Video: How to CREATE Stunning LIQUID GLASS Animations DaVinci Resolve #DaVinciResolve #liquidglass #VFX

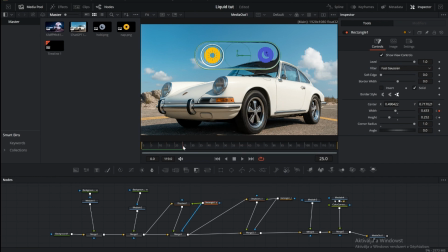[4:08]
Then go back to the beginning and add another keyframe. But this time, reduce the width value so the shape is smaller or fully closed. As the animation plays, the glass area will smoothly expand, creating that liquid opening effect as the transition begins.
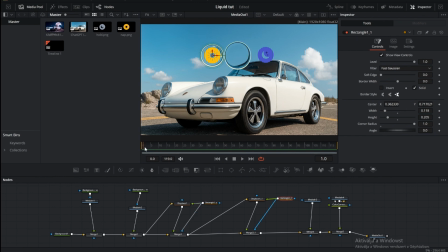[4:23]
For the second glass effect, we'll make it pop up instead. At frame 25, set the original values as keyframes. Then go back to the start and set both the width and height to 0. So it starts completely invisible.
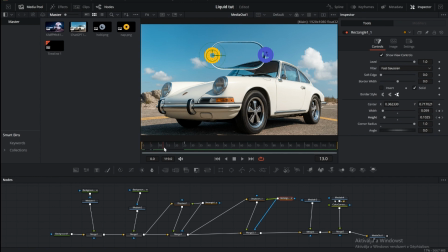[4:37]
Around frame 10, increase the width and height to values slightly larger than the original, to create that quick pop-up motion. Then it settles back to normal size at frame 25. Feel free to experiment with the exact values until it looks right.
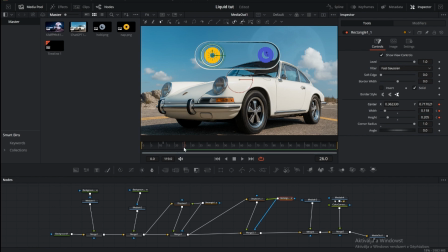[4:51]
The goal is to give it a smooth but lively popping effect. Now let's create the slide transition between the two icons. Go to frame 25 and set a keyframe for both the X and Y position values.
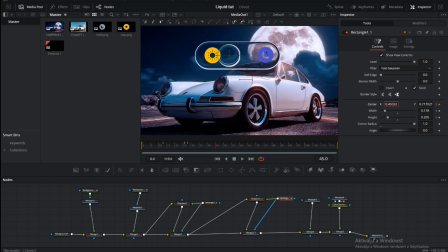[5:03]
Then move to frame 45 and add another keyframe. This time, change the X position to slide the icon across the screen.
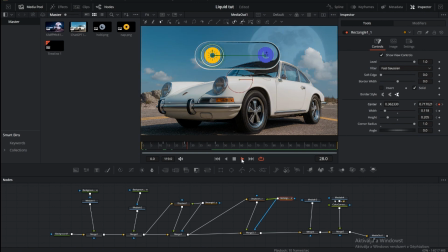[5:10]
This will create a smooth movement between the two icons, perfectly matching the timing of the liquid glass transition.
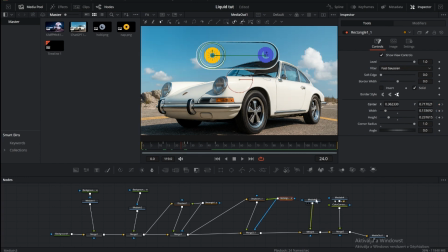[5:17]
And for that perfect final look, let's fade in the icons as well. In the Merge Node settings, bring up the Blend Control. Set it to 0 at the start, and then to 1 at frame 25. This way, the icons will gradually appear together with the animation, making the whole transition look smooth and seamless.
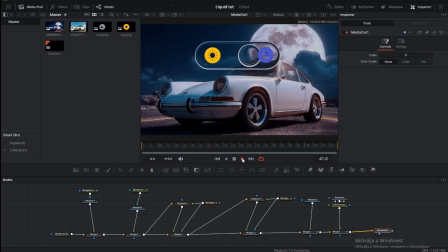[5:40]
And there you go, a clean, liquid glass transition from day to night in DaVinci Resolve.
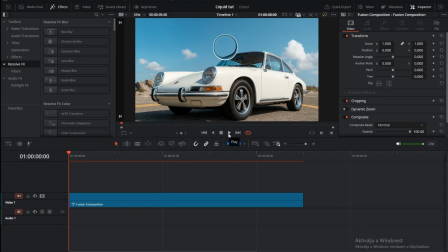[5:45]
Quick to make, and it looks amazing in any edit.
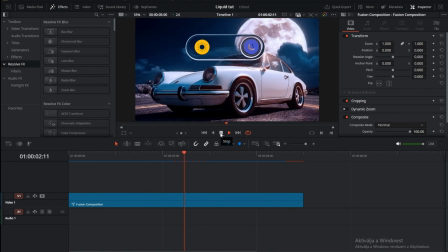[5:48]
If you like this tutorial, don't forget to like, subscribe, and hit the bell icon for more editing tips.